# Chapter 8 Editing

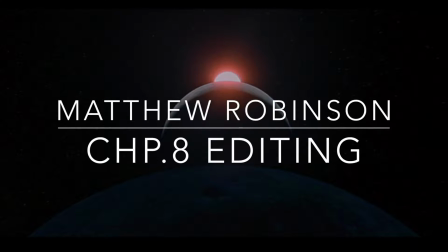0s
What's up, everybody? My name is Matthew Robertson, and today we're going to be talking about Chapter 8 Editing from the book titled The Film Experience.
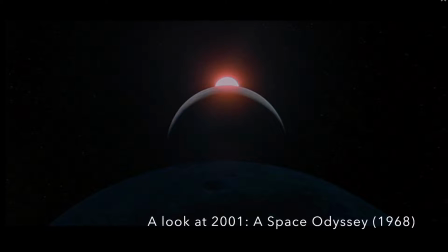7s
And for the purposes of this video, we're going to take a look at the film 2001: A Space Odyssey.
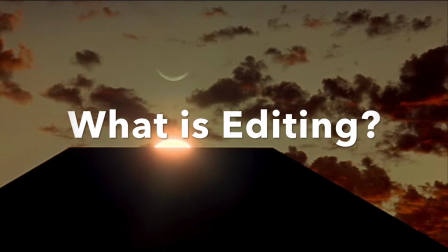12s
So what is editing?
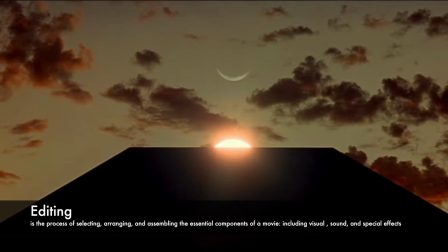15s
Editing is the process of selecting, arranging, and assembling the essential components of a movie, including visual, sound, and special effects.
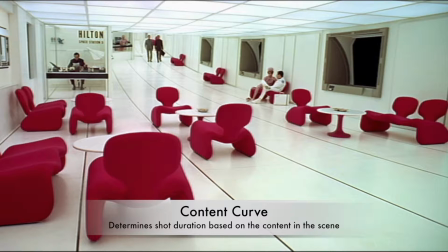23s
The content curve determines the shot duration, and it all depends on what's happening in the scene.
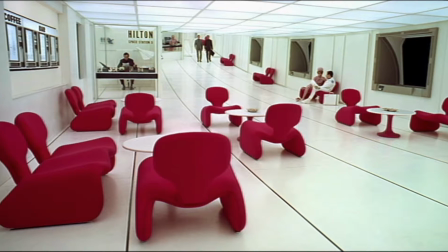29s
Like, for example, in this shot, there's not really much going on. The characters are just traveling to another place.
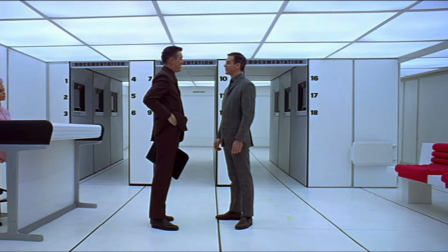35s
But as you can see in the next shot, the two characters are in deep conversation, so the shot will last a little longer in the movie.
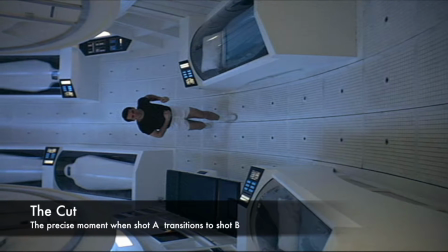44s
The cut is the precise moment when shot A transitions to shot B. So for example,
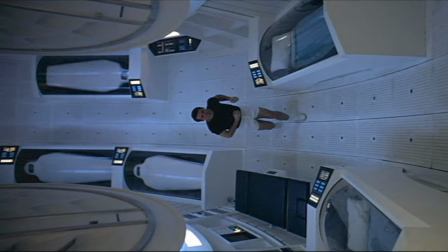49s
as you can see in this scene, the character is running towards the camera, that's shot A. But then it will transition to shot B,
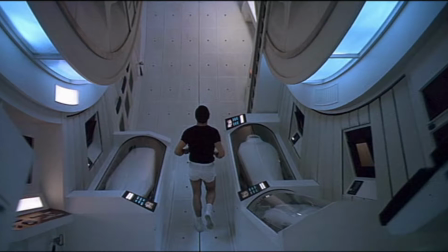54s
where the character is running away from the camera. This is called the cut.
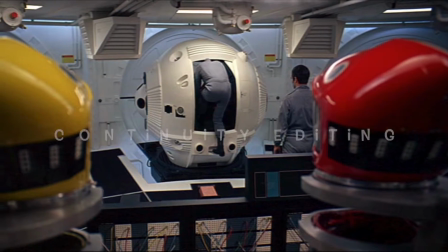62s
Continuity editing is editing that seeks to achieve logic and smoothness in sequence,
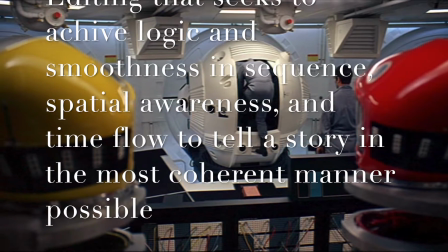68s
spatial awareness, and time flow to tell a story in the most coherent manner possible.
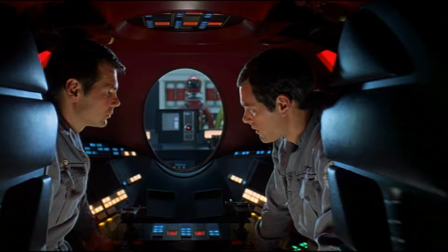73s
So for example, in this next shot, you're going to see two characters and they're plotting against the robot, as you can see in the background.
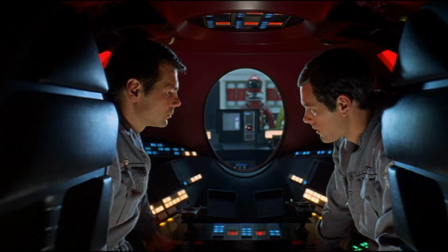81s
And in the movie, it cuts to shot B,
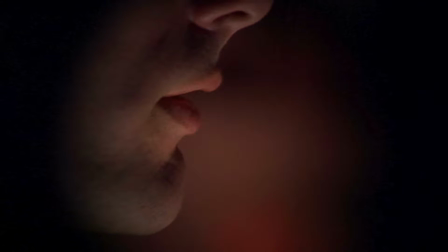84s
where you observe it from the robot's point of view and how he's focused on their lips and he's reading their lips to understand what they are saying.
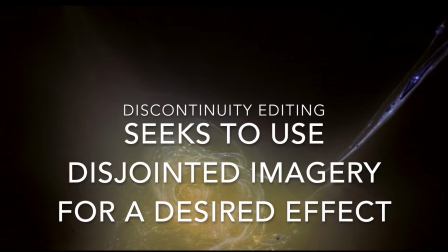95s
This continuity editing seeks to use disjointed imagery for a desired effect.
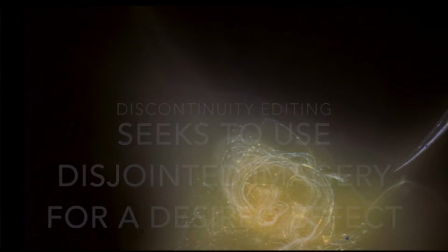100s
So for example, in the movie The 2001: Space Odyssey,
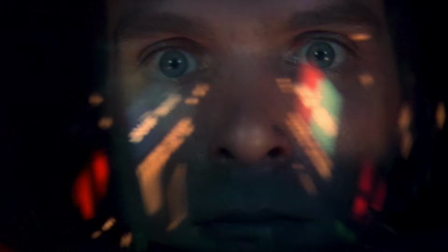105s
the scene is set up to where the character is in space and he's seeing all these flashing lights and imagery,
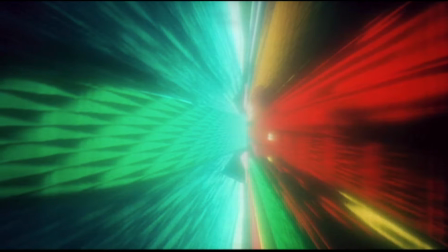114s
and it really doesn't make sense when you see them all together,
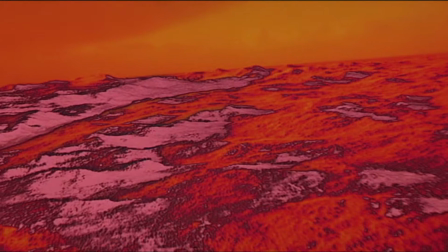119s
but that's the whole point of it, is to throw us off because the audience feels how the character feels,
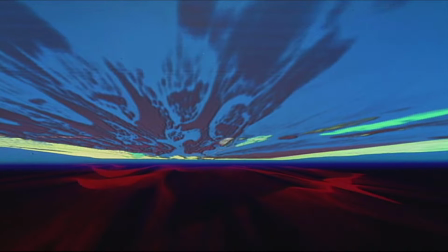125s
which is, it's too much chaotic and we're clueless of what's going on, so it worked.
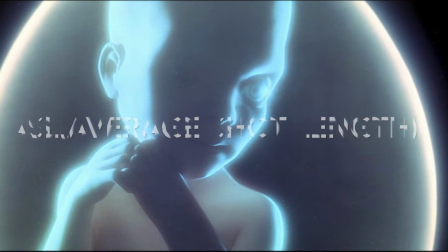135s
The ASL, or the average shot length, is the amount of time spent on each shot in the film.
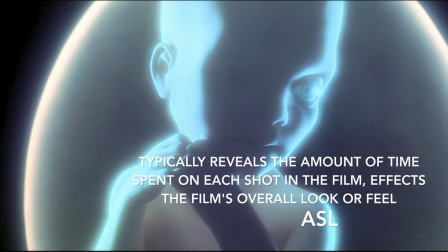141s
This also affects the film's overall look or feel.
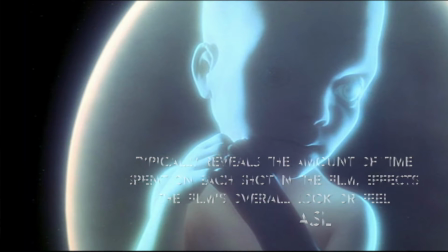144s
Like for example, in the 2001: A Space Odyssey, the film is about 2 hours and 11 minutes long,
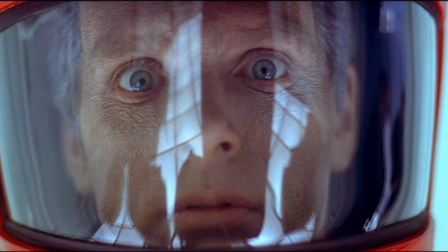150s
but it feels like it's 3 hours because each shot is extended to about 13 seconds.
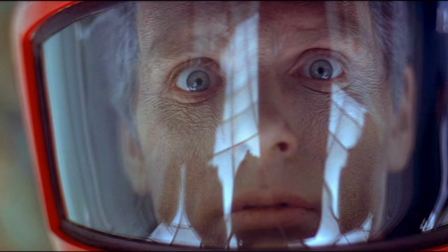154s
And most audiences that go to see movies, we're not used to this amount of long time, but to give us this sense of anxiety of,
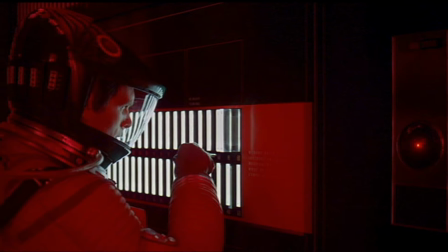163s
what am I looking at, what's happening next, what's the purpose for watching it this long,
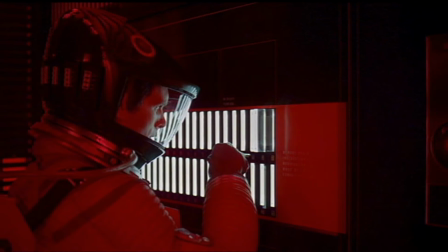168s
and it's just a new, unique experience that most audiences are not used to.
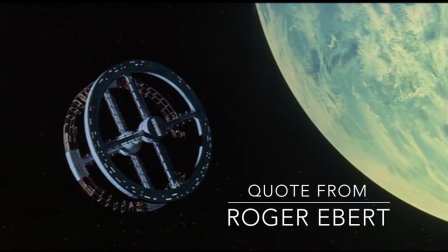175s
I want to take a moment to talk about this quote by Roger Ebert. He's a film critic.
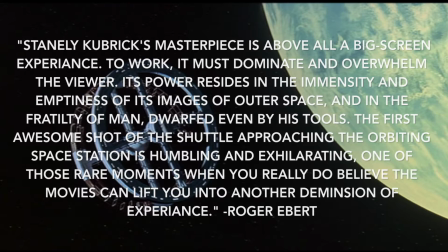180s
I'm going to leave it on the screen so you can read it,
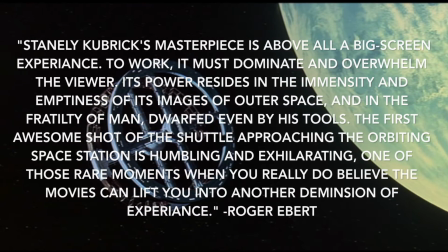182s
but he's basically saying how the best way to experience this movie is to watch it in theaters, because if you watch it in theaters with the big screen,
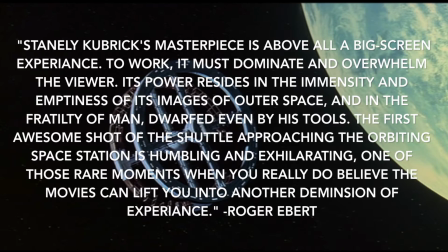190s
you feel like you're sucked in. It's a unique experience.
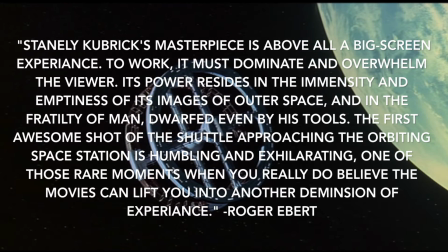195s
It's something you probably won't experience from any other movie at the time.
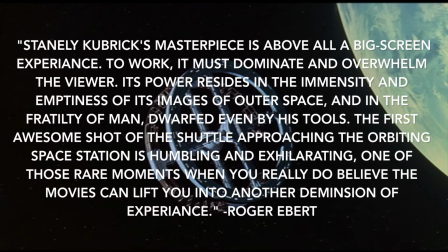199s
This quote was taken in 2002, but still, the way the movie process is very unique.
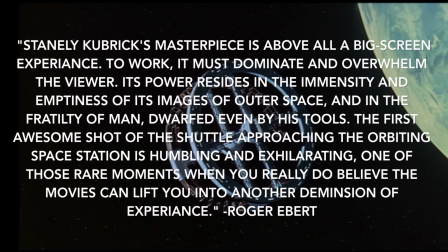205s
It's different from any other movie you would ever experience. So I just want to take a moment to acknowledge that.